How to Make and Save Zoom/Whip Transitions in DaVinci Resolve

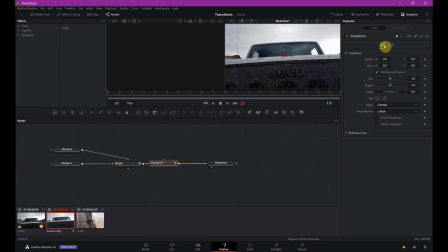503s
Click on your transform node, you go to the second window under here, it's settings, and this is where your motion blur is. Turn it on. Let's go in a little bit so when there's some good motion going.
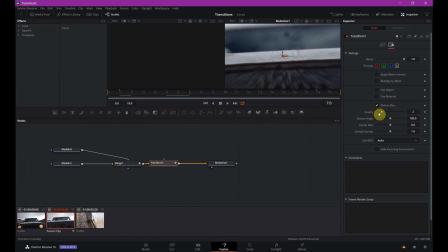519s
I like to crank my quality up to about 4 or 5. And I bump the shutter angle, even though it's correct, we want it to be a little exaggerated, so I do crank it up a bit. And I'll take that center bias and put it up a hair too, so it really kind of shows the zoom.
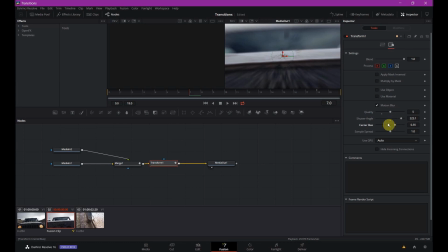535s
It's overdone. It's only there for a fraction of a second, so might as well take full use of it. So now let's see how this looks.
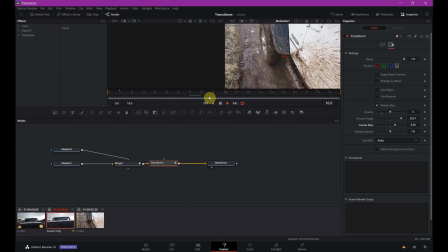545s
That looks good. I like it a lot. If we stop it and kind of go through, you see it zooms really well. Since it's a motion blur, it automatically slows it down towards the end and speeds it up at the beginning.
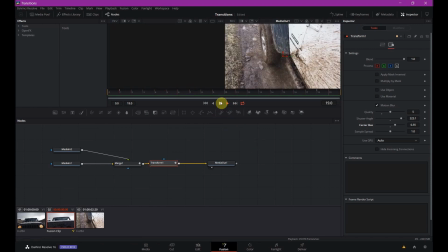562s
This looks really good. Now, this would be done.
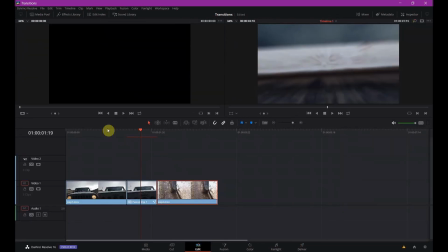567s
Here we go, we're good to go. If we pop over to edit, I'm gonna play it once to let it cache in, because you can see this red bar means it's gonna be slow.
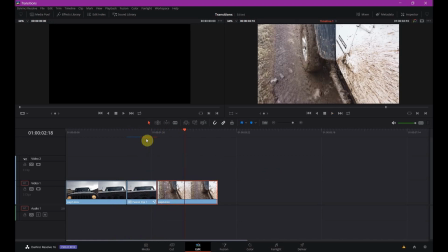576s
You'll see that blue bar coming through. Once this is full, that means it's fully cached and it should play back smoothly.
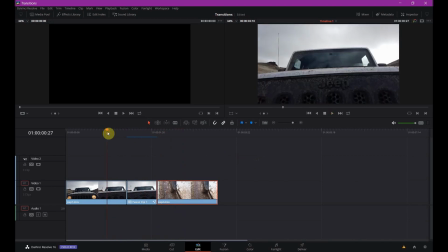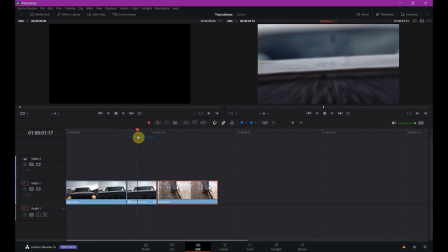588s
Now you can adjust how quick this comes in with those handles under the spline window. I'm going to leave it like this, but again, this is tuned to how you want it.
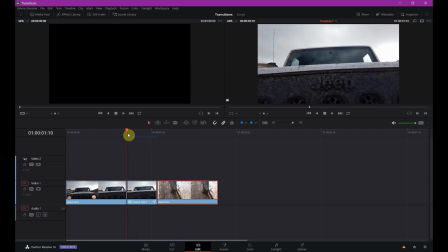598s
That hard S is pretty good, but I might put a harder part of that S towards the beginning of the clip so that it's faster. Like, I feel here it might be a tad slow. But that's 100% adjustable.
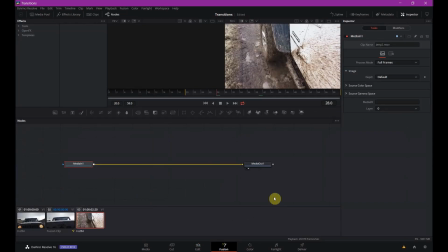613s
Now I'm going to go back into Fusion because I'm going to show you what else we can do to kind of make this look a little more exciting.
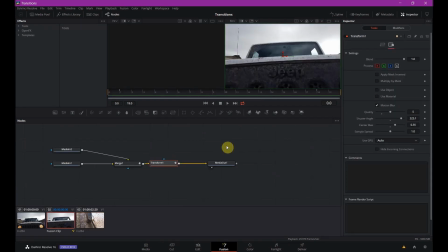620s
One thing that's nice is maybe to bump up the brightness. So it has a little bit of a flash, which I think helps the transition. So I'm going to do that. I'm going to add a... Where is it at? Right here. Brightness contrast. Select transform. Add brightness contrast.
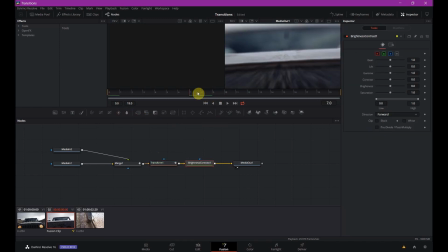636s
And we're going to just keyframe some settings here. So we'll go right where the transition is.
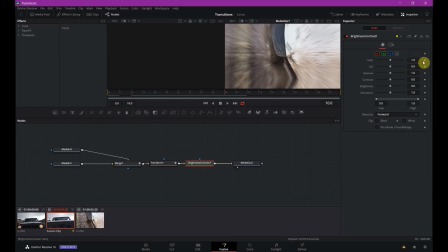643s
I'm going to add a keyframe for gain. Pump it up a hair. Make it a little bright. Now I'm not going to go all the way to the beginning. I'm going to come in about maybe frame 4.
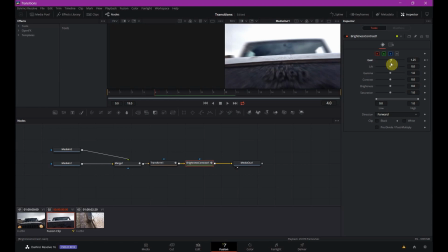655s
And if you hit this white dot here, it'll reset that value and create a keyframe. Come back out here to about maybe 15, do the same thing.
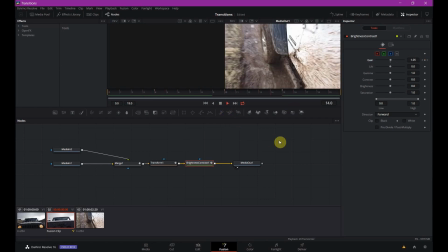667s
So let's watch it again. The brightness kind of helps a little bit. Matter of fact, I'm going to turn it up just a little bit more.
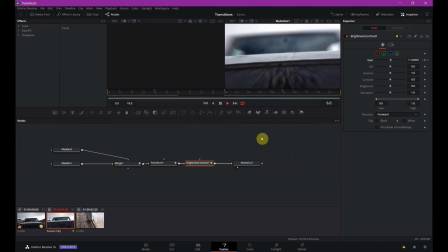678s
Let's try it again. I think that looks pretty good. So now we have our zoom in transition. And now we can save it as a macro or even as a template here. So if you go over to your effects panel, click templates, you can create your own just like this.
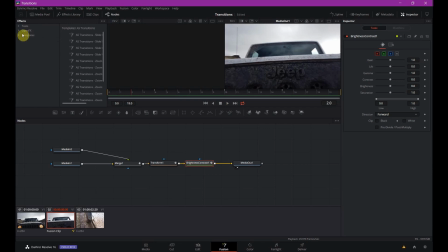696s
And I'll show you how. It's real easy. All you have to do, what I recommend doing, making sure everything is nice and aligned, ready to rock. I'd like to create a group out of these objects here.
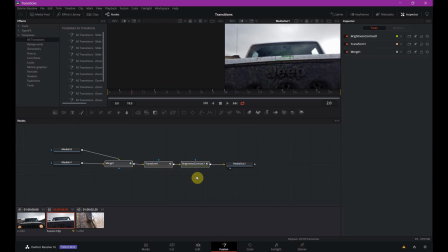713s
So highlight them. Control G makes a group.
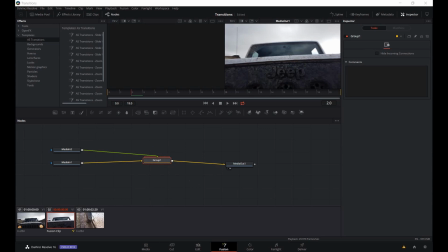718s
F2, I'm going to rename that group. I'm going to call it Zoom In. You can't use spaces in group names, so even if you add spaces, it'll delete them.
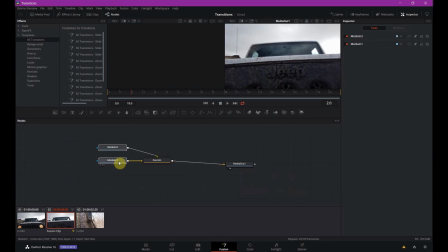731s
So now that I have this guy here, I've got my Media 1, Media 2. So now they're all clean, nice together. We're ready to rock. So I'm going to take all these, highlight them, right-click on one of them somewhere, go to Settings, and Save As.